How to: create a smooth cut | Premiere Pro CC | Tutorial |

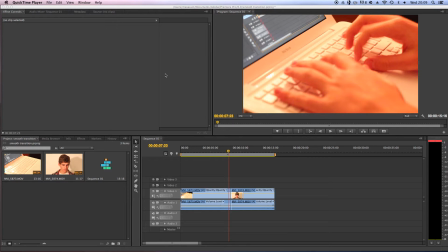Hello and welcome to another tutorial. Today I'm going to show you how to adjust a more fluent scene, how to basically eliminate the problem of having this abrupt change of scene and really noticing the cut. We don't want this, we want to have fluent editing, and the main problem for this is the audio aspect,
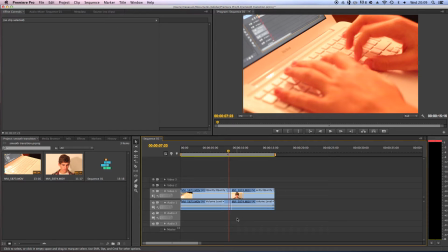since I guess all of us record it directly from the camera. Whenever we create a new shot, the position of the camera would change and also the background noise would also change. So when you have two scenes, obviously you have two audio scenes as well.
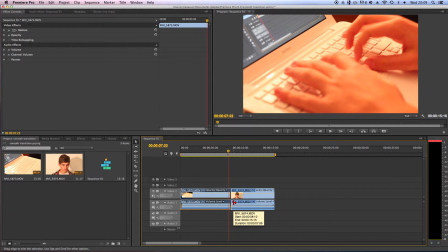And when the audio changes from one cut to the other, the cut is much more noticeable because to me, I think that the music and that the audio part of a film or any scene is basically what glues everything together and what gives it a much more fluent experience.
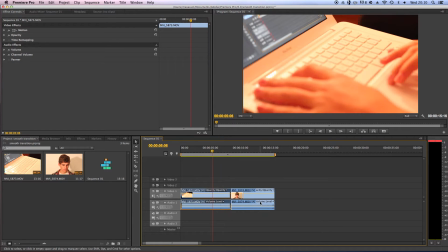And there's actually a little trick that we can do if we have the audio and visual recorded from our camera, and that's basically what I'm going to show you in this tutorial. So let's get started. Without further ado, the first thing that you want to do is, if you have your scene here and you want to cut to,
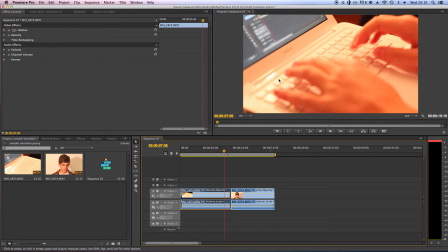let's say, this scene, obviously I'm using Robin working on his laptop just for the purpose of this tutorial. So what you want to do is, with the scene that you're cutting to, is you want to pull the visual up and you want to pull the audio down. What this allows you to do is it allows you to overlay it on top of the other.
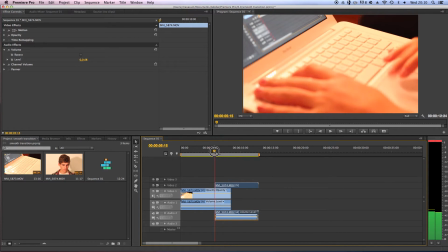And now you might be thinking that the visual is overlaid.
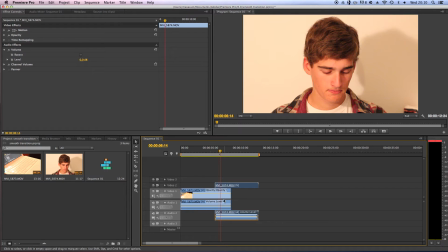Of course it is, but it automatically cuts to the one that's above. And the audio, what it does is it doesn't eliminate one from the other, it actually combines both of the audios and sort of mixes it together as they're overlaid. So what you want to do is, if you have this overlay happening,
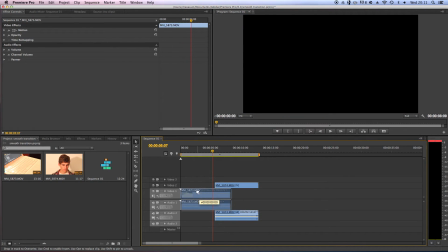obviously you're going to have to adjust the scene to change it to where you want to have the cut or where you want to cut it. So obviously if you have a longer scene and you say, oh, I don't want to change the point where I cut it too much, I'll just pull the scene along.
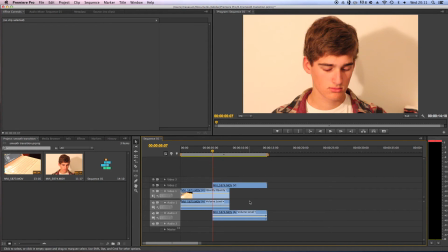Don't forget to pull the audio as well, it should be attached. And yes, you have this overlay, and already you should notice that the cut is a lot smoother because the audio is overlaid and it gives the viewer time to sort of adapt to the new sound,
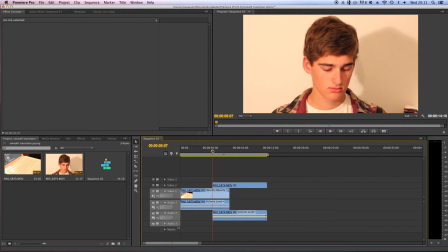and it doesn't make this noticeable cut. Now if you want to do some fine-tuning and you want to increase the fluency, what you can do is you can actually adapt or change the volume of the audio that you've recorded.
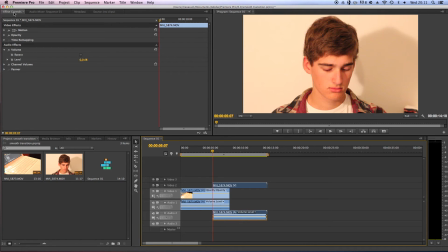So if we change to the second scene, we can see up here under the Effects Controls panel, we have the volume, and we can adapt the volume the way we want. Now let's say if you want to say, okay,
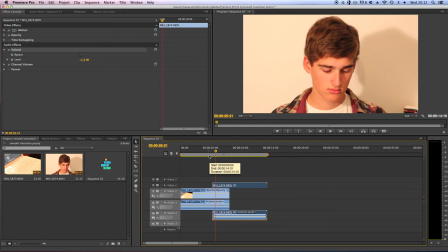we cut to the new scene and there's no one talking directly and we want to slowly introduce the audio, then what we can do is, if we go right to the start, we can hit this little
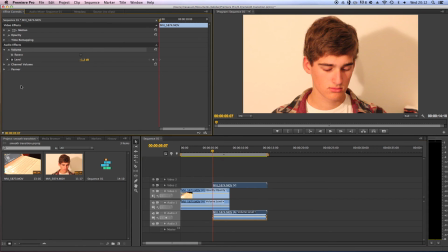timer or watch bar, and we just hit on it under levels, and we see that we have this little symbol. And basically what this does is it saves the value that you put in at the beginning, and then changes to whatever value you put in later on.
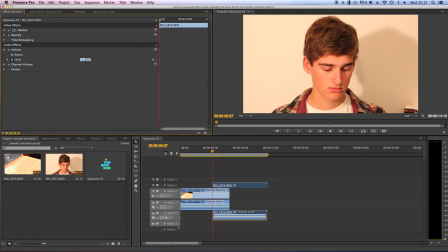So if we say that we want to have it be really quiet in the beginning, let's just say we pull it right down, and then let's say, notice that when I move this bar, the bottom bar moves as well. Let's say halfway across around here we want it to be at full volume.
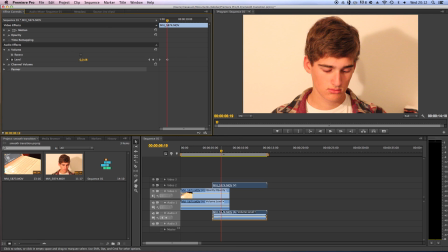Just go to 0, and there we go. And we see down here we have this visual change as well, because what you can do is you can just pull the yellow line as well to change the audio to your liking. And now what you have is you have this really smooth scene, the other audio gets introduced, and yeah,
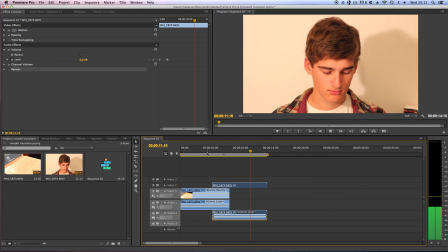it basically should eliminate the problem of having this really abrupt change in both the visual and the audio aspect. Yeah, I hope this helped, and have fun editing.